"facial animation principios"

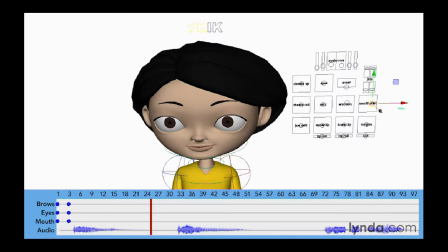So when she says, oh, we want her expression to change. So I'm going to go down here to somewhere around frame, say about frame 16 or so, and I'm going to dial in a much sadder expression.
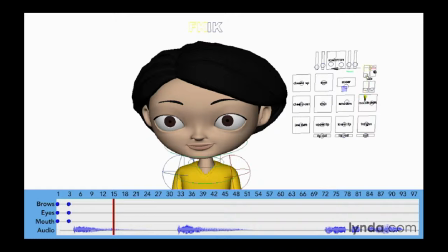So first thing I want to do is let's go ahead and bring her eyes in. We're going to narrow her eyes because she's not very happy. We're going to take the eyes, the pupils or the irises of the eyes, and we're going to move them down a little bit, make her look away.
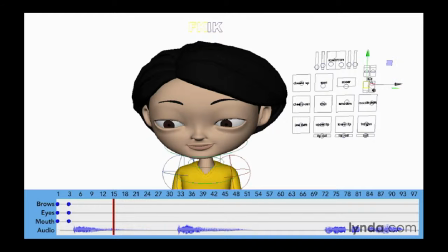I think the lower lids are a little bit too high here, so let's go ahead and dial those in. And of course we need to change her emotion. Maybe even shift her mouth a little bit. And then also play with the eyebrows.
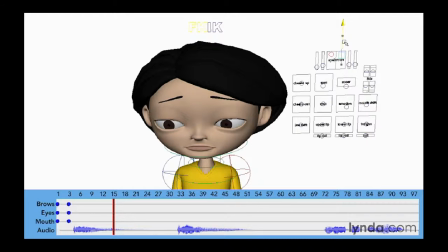So she's going to get kind of a worried brow maybe, something like that. And then let's go ahead and make sure we have keys for all of these. So now she's going.
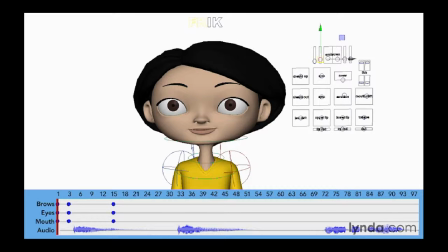Now when we do this, you can see it's very, very subtle here.
Oh.
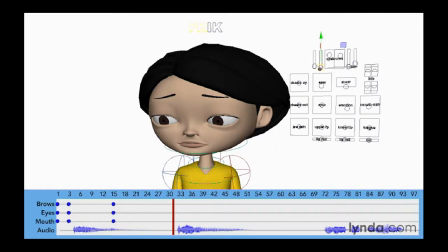And we can actually add a little bit more. I want to add a blink to this, and that's to give it a little bit more punctuation.
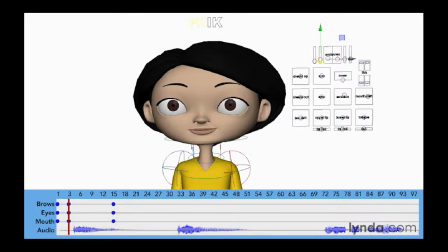So I'm going to go halfway between this pose and this pose, which would be somewhere around frame 10.
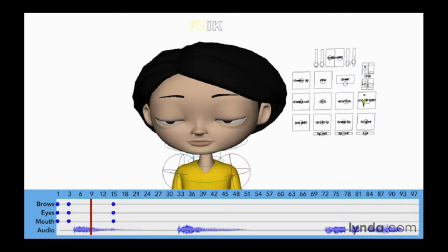And let's just go ahead and dial in a blink. So I'm going to go ahead and close her upper and lower lids and key that.
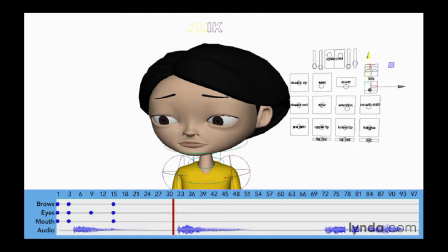So now we have...
Oh.
Now one thing I'm also noticing is that the brows are changing pretty slowly.
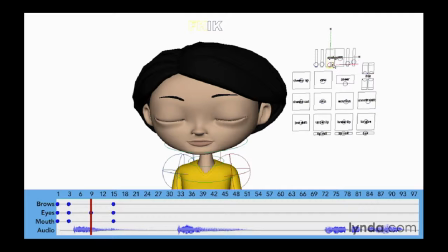So I'm actually going to dial in the brows a little bit down and then make them come up a little bit. So right about here, where her blink is, I'm going to basically just key my brows so that way they come up a little bit faster and they come up with the eyes.
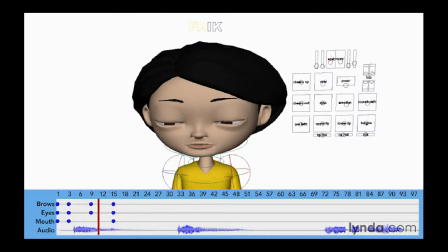So when those eyes open, the brows kind of go with them. So let's try that.
Oh.
And that looks pretty good. So now we're on to our next little bit of dialogue.
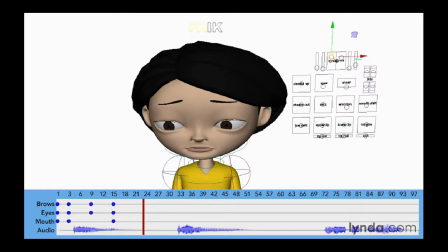And let's again try and imagine what her facial expression would be as she's shaking her head no. Now for me, a lot of people that I know will kind of close their eyes when they shake their head. In fact, typically when you do a head turn, your eyes blink in the middle of that head turn.
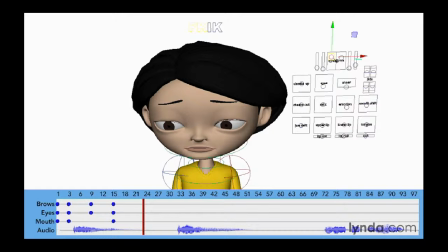So what's a head shake is nothing but a couple of head turns together. So I'm going to close her eyes, starting right about just before she speaks the line. I'm going to actually have a blink going into this little line here. So somewhere, say about 2 or 3 frames before here, I'm going to have about frame 28 here.
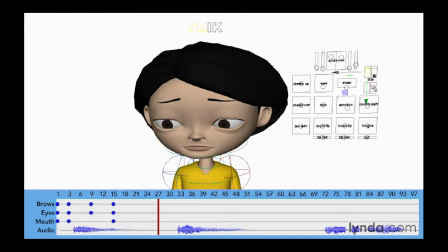And I'm going to go ahead and set a key for the eyes. And also I might play with the brows just a little bit. So I'm going to go ahead and key those as well. So now this basically just holds those lids in place.
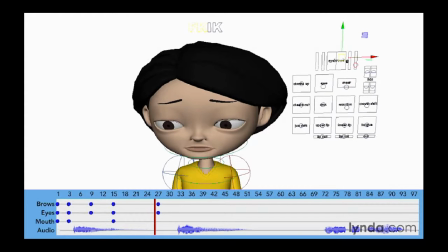So now we're holding that pose.
Oh.
And now we can go into the blink. So I'm starting here frame 28 or so. I'm going to go about 6 frames in. I want this to be a fairly slow blink. So say 34. Let's close those.
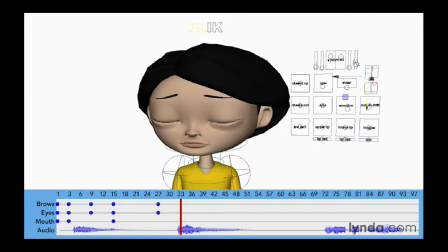And then let's go ahead and just drop those brows just a little bit. And that'll give her a little bit more tension. Let's make sure we key those.
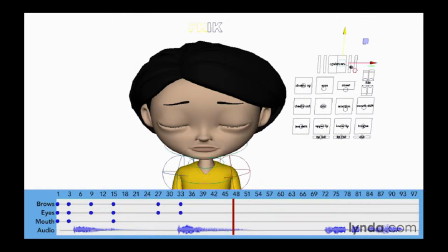So she's saying, I don't know. And we'll keep it closed throughout most of it and then open up. So again, I'm going to set a key for those brows. And let's key the eyes.
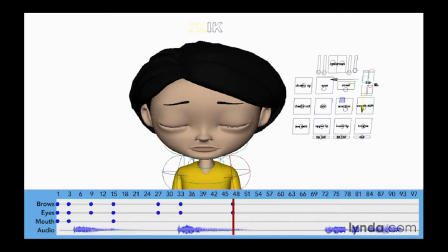And I'm not worrying so much about the mouth at this point because, again, she's going to be speaking dialogue. So I just want to get a general facial expression.
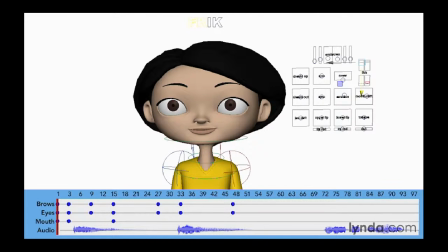So let's just see what this looks like.
Oh. I don't know.